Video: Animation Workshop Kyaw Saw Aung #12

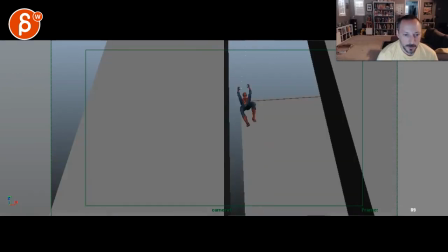[12:28]
It's just something that I feel you could push, but it's not super crucial. I think for this though, in terms of posing, legs are kind of... I mean, the height is definitely different, but the width of it is a bit...
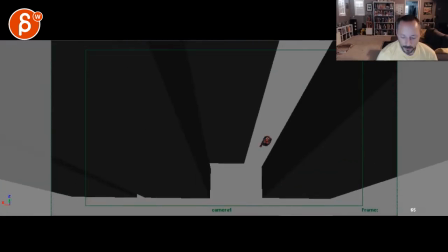[12:43]
So it's kind of the same here. Then it's a bit of a change there. I think you can push this. And again... we can go from this here, right, where the legs are out.
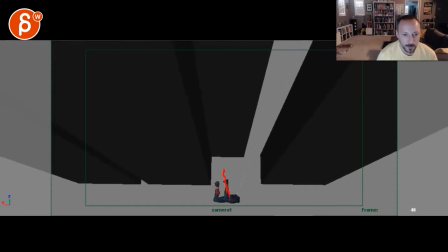[12:50]
And again, I will bring one leg further out than the other one.
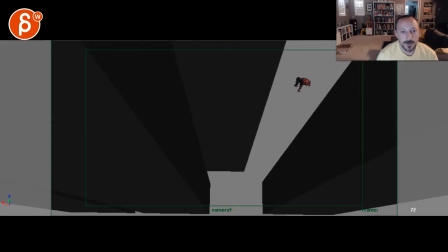[12:53]
And then as he swings in, this could be swinging forward so that the legs are a bit more closed.
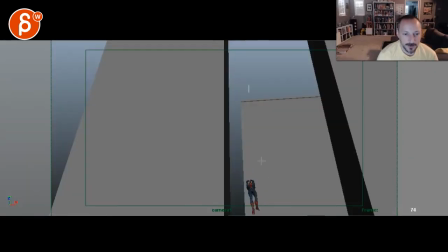[12:59]
So then in terms of contrast, I could see this being legs are actually together. So it's a nicer, cleaner, more elegant line. So then you go from closed legs and a bit of a straighter, clean line to all the way up here where... you can have whatever leg you want.
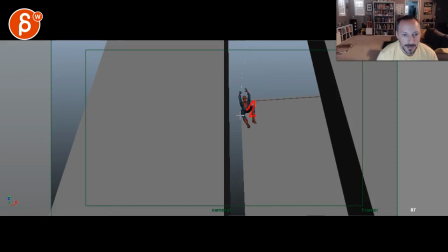[13:18]
Right now you're having a screen right one. Screen right a bit higher and this one just a bit lower. So there's a bit of a bigger contrast of two legs down and one leg up. This feels like we're having two legs somewhat apart within two legs somewhat apart, just higher.
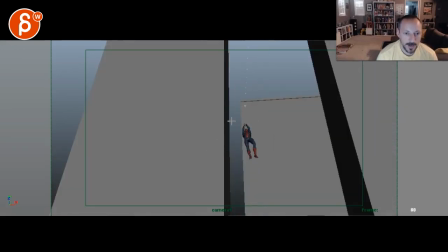[13:36]
I think that contrast could be pushed. But the way your arms let go, even though one is higher, still feels a bit twinned. Even this here, we're a bit of a... too much of a similar pose, and they let go at the same time. So I would still push the timing.
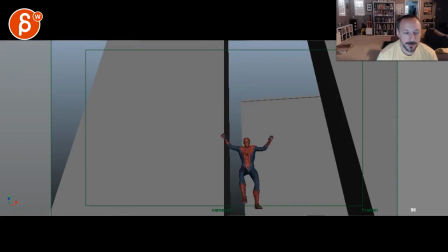[13:56]
And I wonder if through here, you might have to recompose, but I wonder if you can go on the longer lens, a wider lens, so that there is a bit more of a visual. He's small and comes closer to us. There's just something about him being pretty small and then still being pretty small.
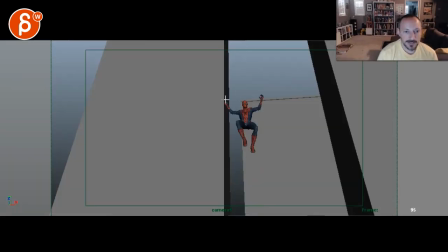[14:13]
Again, that's up to you. It just feels like the shot could be a bit more dynamic, and if it comes a bit closer to us, I think the distance scale difference from small to big and the bigger change in posing of straight to like a higher leg, I think that contrast could be more interesting. This is still cool.
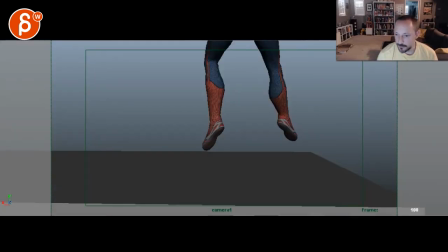[14:35]
So 1, 2, 3, 4, I don't see anything here.
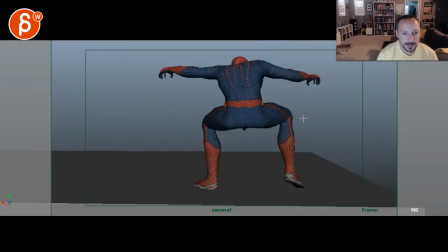[14:43]
I still feel like this arm is funky. So you're going from this line, and I would still either bring up that elbow or bring it lower, but you want a bit of an elbow break. This seems like a kind of a short arm visually. But see this? He lands and goes boom.
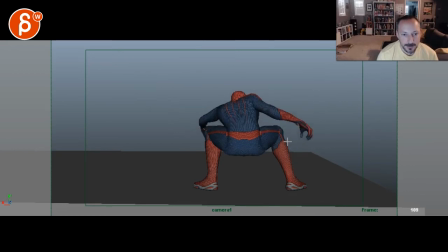[15:00]
And as the arm goes down, that's it. And then you go straight up in almost the same pose. If you just look at the posing of this right arm, screen right, his right and screen right. See this?
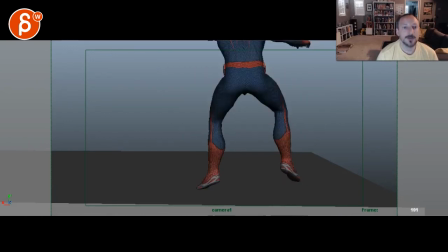[15:10]
It just goes and that's it. If you're landing, and this is a bit of an unfortunate geometry, you might have to cheat and take those vertices and bring them up just for a better silhouette.
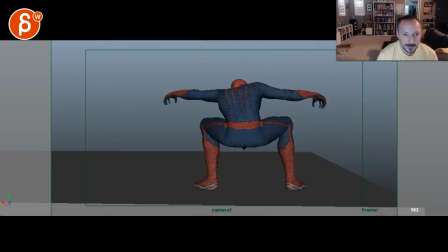[15:24]
That's my stomach. But on this impact here, I would bring potentially the wrist up a bit higher so that boom, you can bring that wrist down a bit and then bring that elbow down.
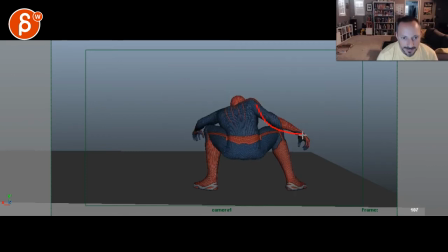[15:38]
Again, maybe you want to bring that elbow higher and then down so that it's not too much overlap between the leg and the arm. But what I'm trying to get to here is that when he lands, boom, like you want elbows down, shoulders down,
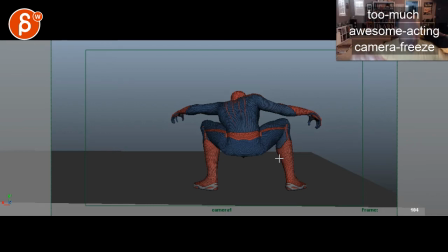[15:53]
so that when you do with this, it doesn't feel like it's like even this shoulder up, you're kind of starting shoulder up and then boom, it's always the same. Versus if you're doing like this, where potentially as you go down, oh, let's go back here,
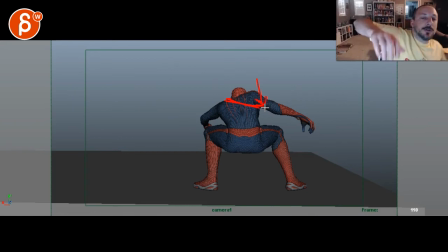[16:12]
boom, you have a, almost not a reversal, but that shoulder will go down, it will go down, you're up here and go boom, you want to have that weight going on, the gravity going on, you want to change in the posing of his arm as well, you want a bit more and just this down and then going up.
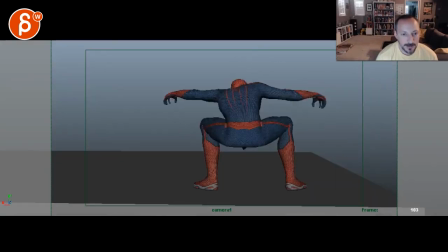[16:27]
Like this seems just really stiff and locked up. Shoulder up and arm is kind of doing the same thing.
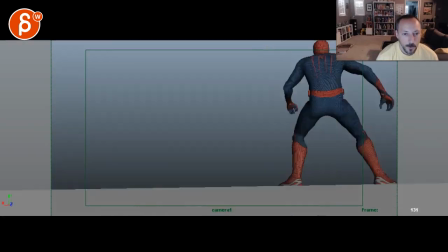[16:35]
Here, I think that's okay.